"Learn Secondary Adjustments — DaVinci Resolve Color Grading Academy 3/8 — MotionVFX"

Hey, welcome back to the DaVinci Resolve Academy. This is the third lesson in the color series, and today we're talking about secondaries. So unlike primary adjustments, which affect the entire frame globally,
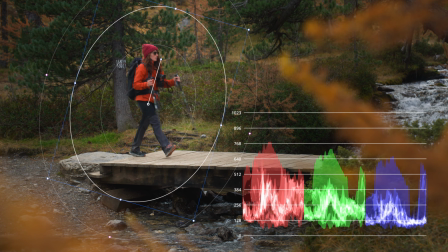[0:14]
secondaries can make more isolated changes based on location or hue, saturation, luminance.
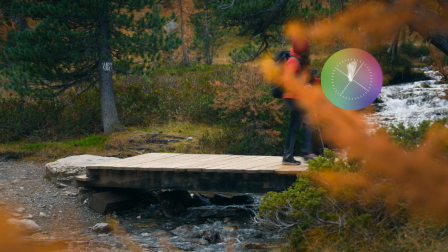[0:19]
So it's an extremely powerful way to fix mistakes or enhance the focus. So let's go ahead and jump inside Resolve and take a look at a couple examples. Okay, so I have my four shots here and I've already set up my color management.
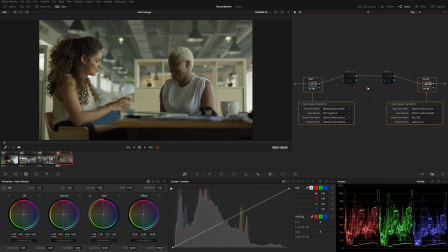[0:32]
They're all in a DaVinci wide intermediate color space. And I've also done some basic exposure and balance adjustments just to kind of match each shot.
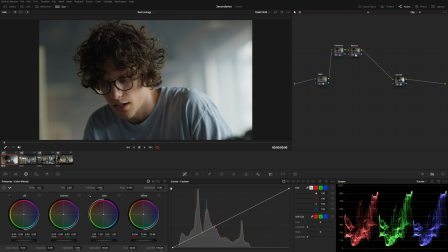[0:40]
Now let's say I'm happy with my overall color correction, things match.
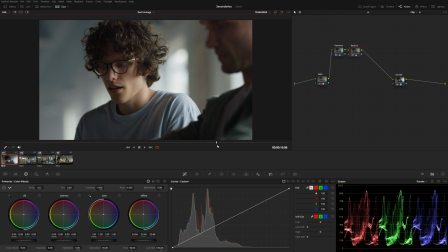[0:44]
And now I want to go through and kind of emphasize parts of the image, maybe even use some of the motivated lighting on set and draw the viewer's eye to specific areas of the frame.
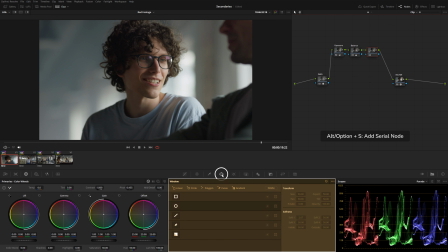[0:53]
So I'm going to add a new node and then navigate here to the power window panel. Now the power windows will basically limit where all of the corrections on the specific node will live.
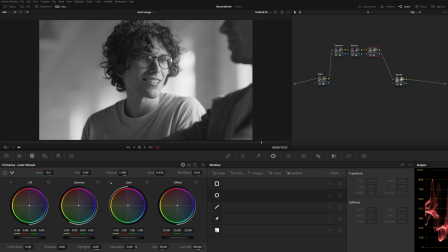[1:01]
So you can actually have multiple corrections. You can adjust the gamma, you can adjust the saturation, and put all of that inside of a power window.
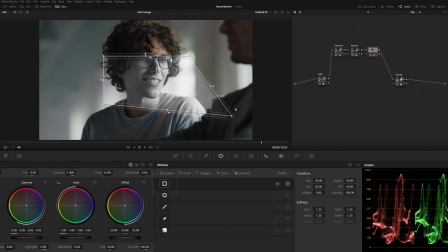[1:09]
And you can see we have a few different types of power windows. We can do a rectangle, we can even draw a custom shape, as well as a gradient.
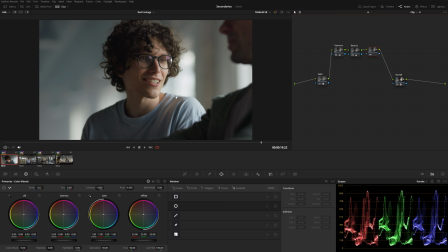[1:17]
So what I want to do in this shot here, I want to kind of use the existing lighting to motivate some color separation and pull our subject out from the frame a little bit. So I'm just going to come down here and add a gradient wipe. And let's drop some of the blue and the green in our offset.
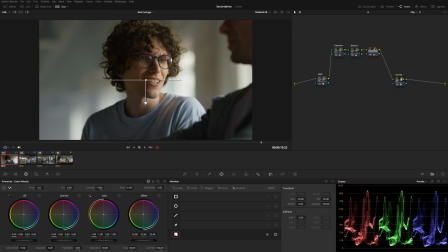[1:33]
You can see that gives us this nice warm glow. And then we can use this gradient to position it just slightly off camera. And then I can grab this little arrow to soften that out even more. And I'm going to go ahead and just label this node window light.
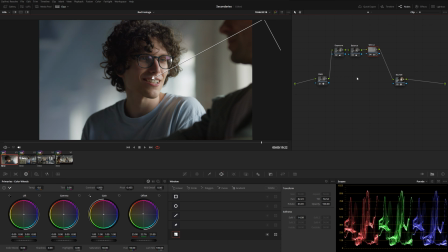[1:49]
Now I kind of want to do the opposite coming from this side. Now rather than just simply adding a new node and doing another gradient from here, technically this new power window will be receiving the output from this power window as well.
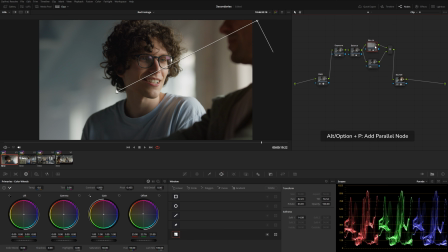[2:02]
So I might want to use a parallel node instead. So you can hit Alt or Option P to create this parallel mixer node here. And a parallel node is a little different from a standard serial node. Both of these nodes are getting the same output coming from the previous node, and then they get mixed evenly using this parallel mixer node.
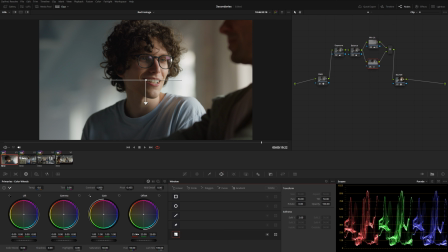[2:20]
So in this bottom node here, I'm going to add a second gradient, and this time we're going to drop some of the red and maybe a little bit of the green. You can see that's giving us this nice blue cool tone, and I'm going to position this one on the other side and soften it out a bit like that.
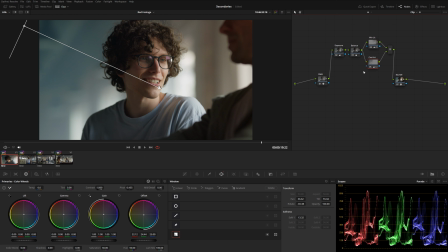[2:35]
So let's go ahead and relabel this one cool interior. And I'm going to add a third parallel node into this mixture down here. And with this third one, I'm going to create kind of a soft vignette around the entire scene here. So I'm going to go ahead and add an ellipse. Now, rather than increasing the gain and kind of brightening up inside of the power window,
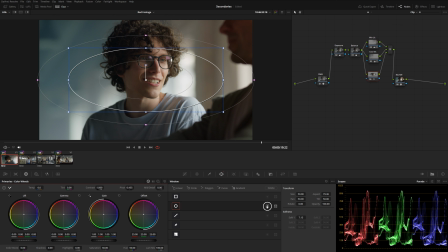[2:54]
I'm going to actually go the opposite way and hit this invert button and drop some of the gain.
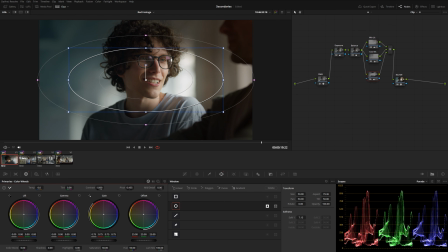[2:58]
Because typically it's better to kind of subtract using your power windows rather than add to something. It's not that you can't ever use power windows to make additive adjustments. It just usually mixes better when you take away from the image. Now, another little tip here about power windows, especially when you're creating a vignette like this,
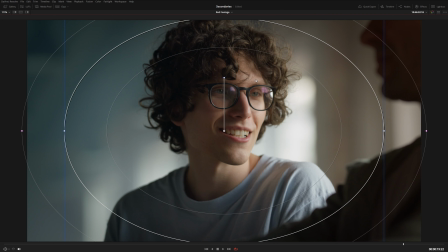[3:16]
you might think that if you look at this kind of full screen, let's turn off our power window overlay, you might think that this looks okay, especially if you're looking at it full screen like this, but you never know where people are going to be viewing your content.
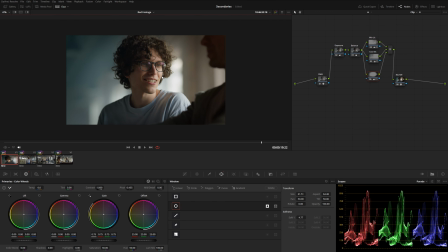[3:28]
They could be looking at this on a phone or a smaller screen. So what I usually like to do is kind of zoom out and emulate this really small screen,
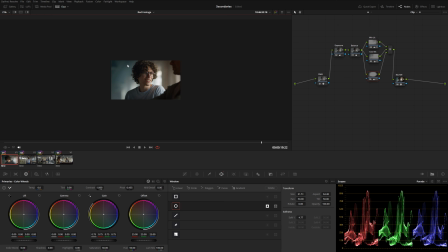[3:36]
because now when I do that, I can actually see that there is a pretty distinct power window. So from here, I'm just going to soften this until I can't really tell that there is a power window when I'm looking at this small display like this. But obviously if we turn that on and off, we can see that we are affecting the image quite a bit.
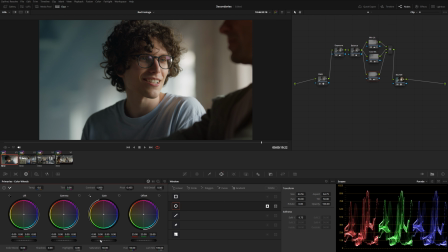[3:53]
It's just that it's not super over the top and obvious. And so if we take all three of these and just disable them, you can see we are in fact adding quite a bit of nice color separation and kind of bringing out our subject from the frame.